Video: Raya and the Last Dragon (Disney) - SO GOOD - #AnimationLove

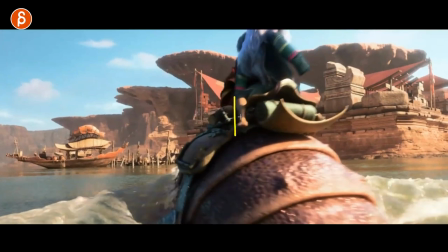(13:55)
since you can see that if you look at the horizon line it's not in type of shakes it's mostly in uh y and x
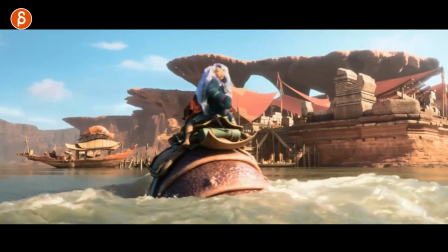(14:03)
or your rotations there you want to be careful about z you changing the rising line but depending on what where you are and what surface you are when you
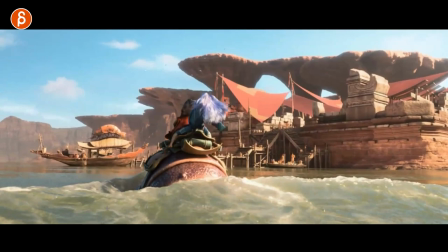(14:11)
operate the camera it all makes sense it's subtle there but i love it it really really flows really well it's really well done with the camera
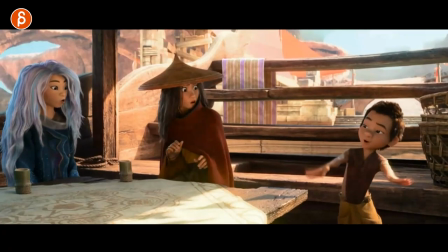(14:17)
move there anyway i'll leave it that i love it there's a lot to love about captain boone but i wanted to highlight that one turn and play
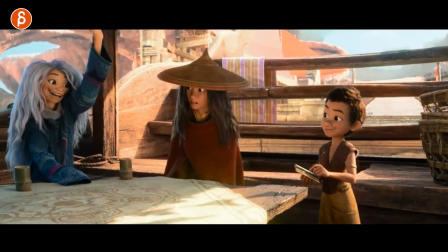(14:23)
out the whole thing just because again it's really well done the rhythm all of that the hair sim and and just everything you can watch these frames i
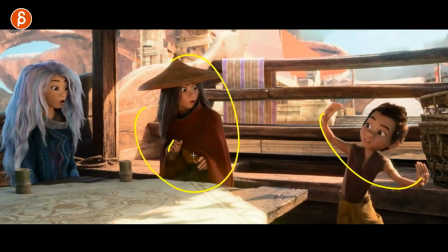(14:31)
mean you can just pause on this the pose the expression the offset all that just you can really go frame by frame and study everything
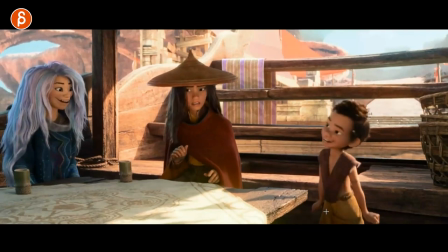(14:38)
and it's so well done but whoever did this that turn it cracked me up so whoever did that thank you that just
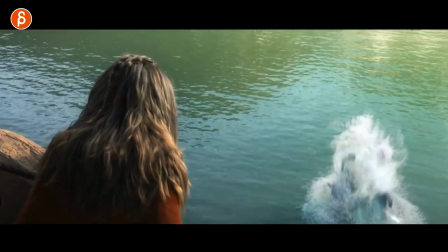(14:46)
made that moment it's such a great moment there back to water and now we have sisu swimming in it and i I had to bring this up for so many reasons.
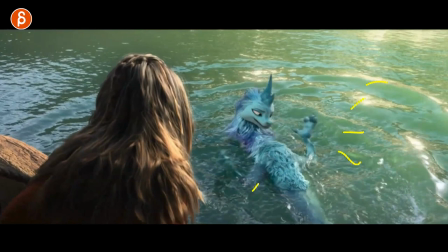(14:56)
Wet fur, the look of this, the render of that water, the interaction. That.
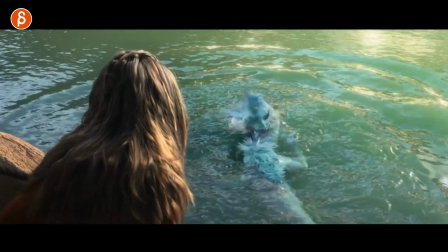(15:02)
Sorry, I got a frame where I'm going to play it in full, but look at that. It's so fast because it immediately into a blur.
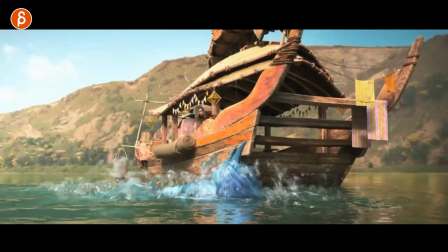(15:07)
But the sequence is where she is swimming when she's underwater. The first time they take off and she flies.
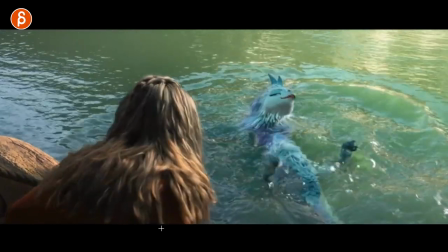(15:12)
It's just so good. And even that, the lighting and the look of the hair, the flow of it, you can feel the weight of the hair.
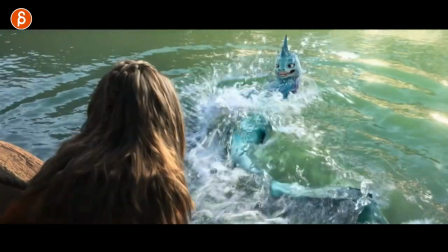(15:20)
I mean, come on. That, going to the other shot here.
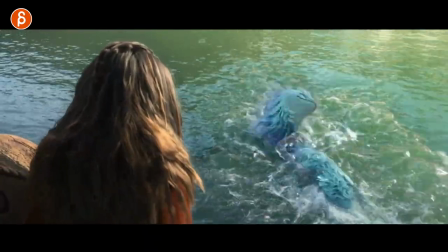(15:24)
just fascinates me i can again watch this over and over but i will not because i won't
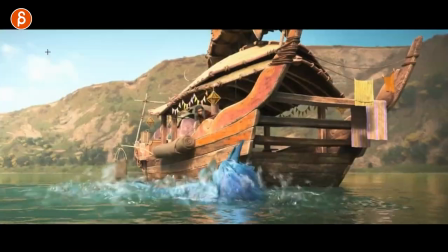(15:29)
stop so you don't have to watch this with me forever i just want to bring it up because it's great
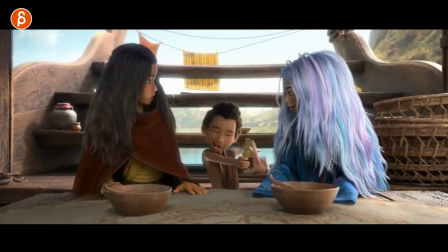(15:34)
this one i want to bring up not just because the whole thing is really well animated just crossing over those arms again let me just play it out in full but there's something that's just
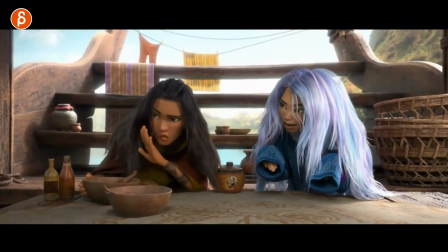(15:42)
right there there's something i'm going to tell my students that if you're going to go for a shot for your reel you're going to make sure that and you're going to showcase body mechanics and everything is really well done,
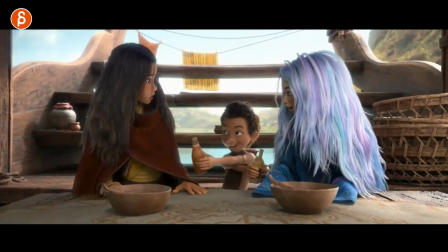(15:50)
but you want to have a moment in your shot for your reel that kind of stands out like,
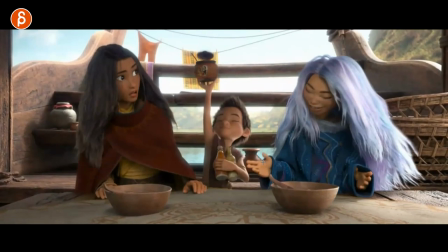(15:55)
oh, that was cool. Like for me, I like this. The crossing over is really, really fun. But the highlight to me is this, how she goes up,
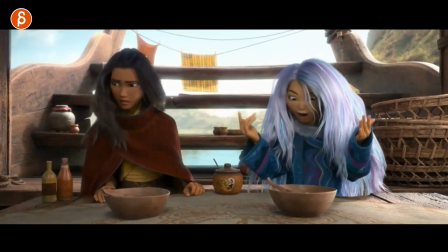(16:04)
the rhythm, the rhythm of her fingers, her hands and arms with the head going down into that.
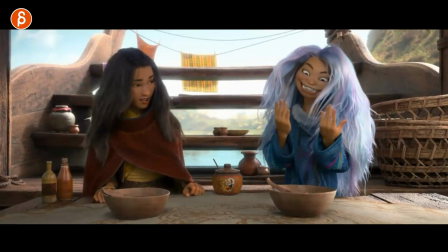(16:10)
And again, you can really push the facial shapes into that moment.
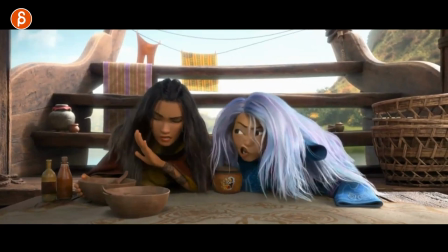(16:15)
I mean, there's more, even when she goes over here and there. Look at that. The pushing of the shapes.
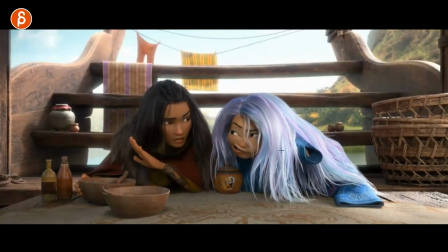(16:20)
Oh, this is such an extreme. I love it. And just the overall pose. You got, again, the sleeve, the sim, how that is being used. Just how they come together for kind of the whispering. But that moment here.
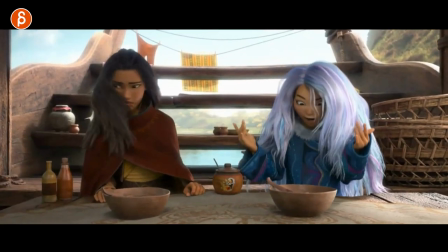(16:34)
I mean, let's go back here. It's here. That going up. That to me is the moment.
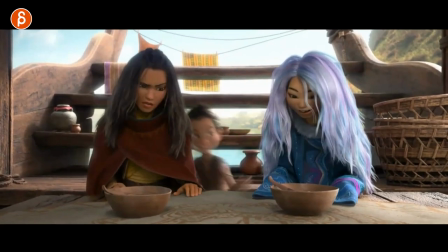(16:40)
I mean, that shot is full of great moments.
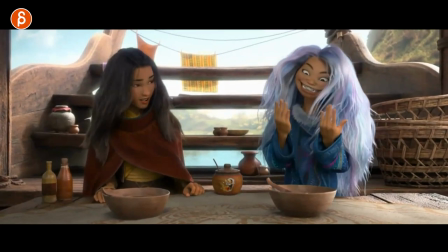(16:42)
But whoever did this, like, how do you come up with that? i want to see all those acting takes and how the animator ended up with that moment
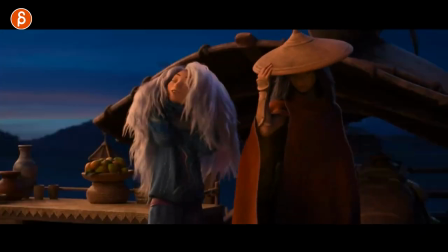(16:51)
so so good i have to say it and here's another one with just a great moment for me it's the sleeves
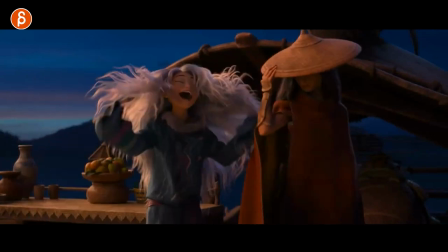(16:58)
it's a great flow there it's very naturalistic here now she stops and looks over but the moment for me is this because you know the guy animated
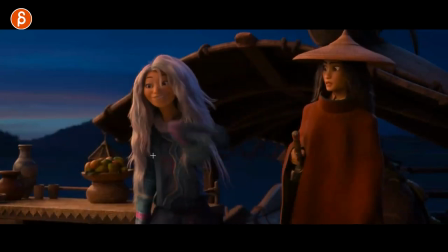(17:06)
knows well the sleeves are going to be droopy and hang over it might as well do a move here how it makes that turn around let's
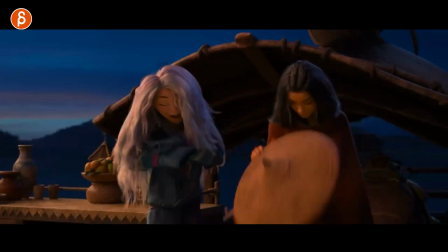(17:14)
play this again
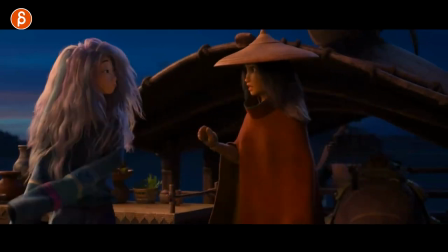(17:15)
love that i love the hair and then into hey into that it also adds her playfulness she's very optimistic all the time so the thing it's not long it's not a long shot but it has that thing of oh that
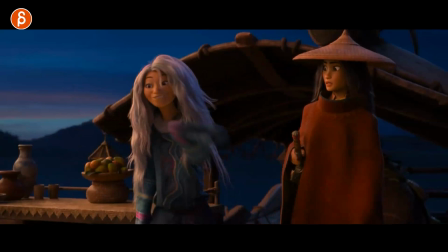(17:29)
was cool i love that moment right there all right
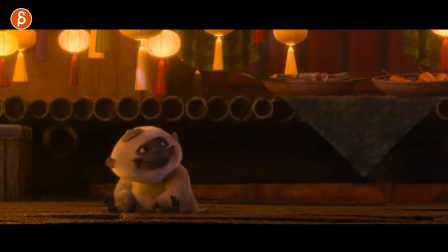(17:34)
the monkeys come on we have to talk about the monkeys and that intro that role
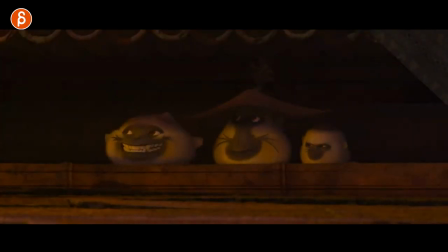(17:40)
oh i know how you go over there like just the contrast of the faces how they're all different i just want to bring that in here but love this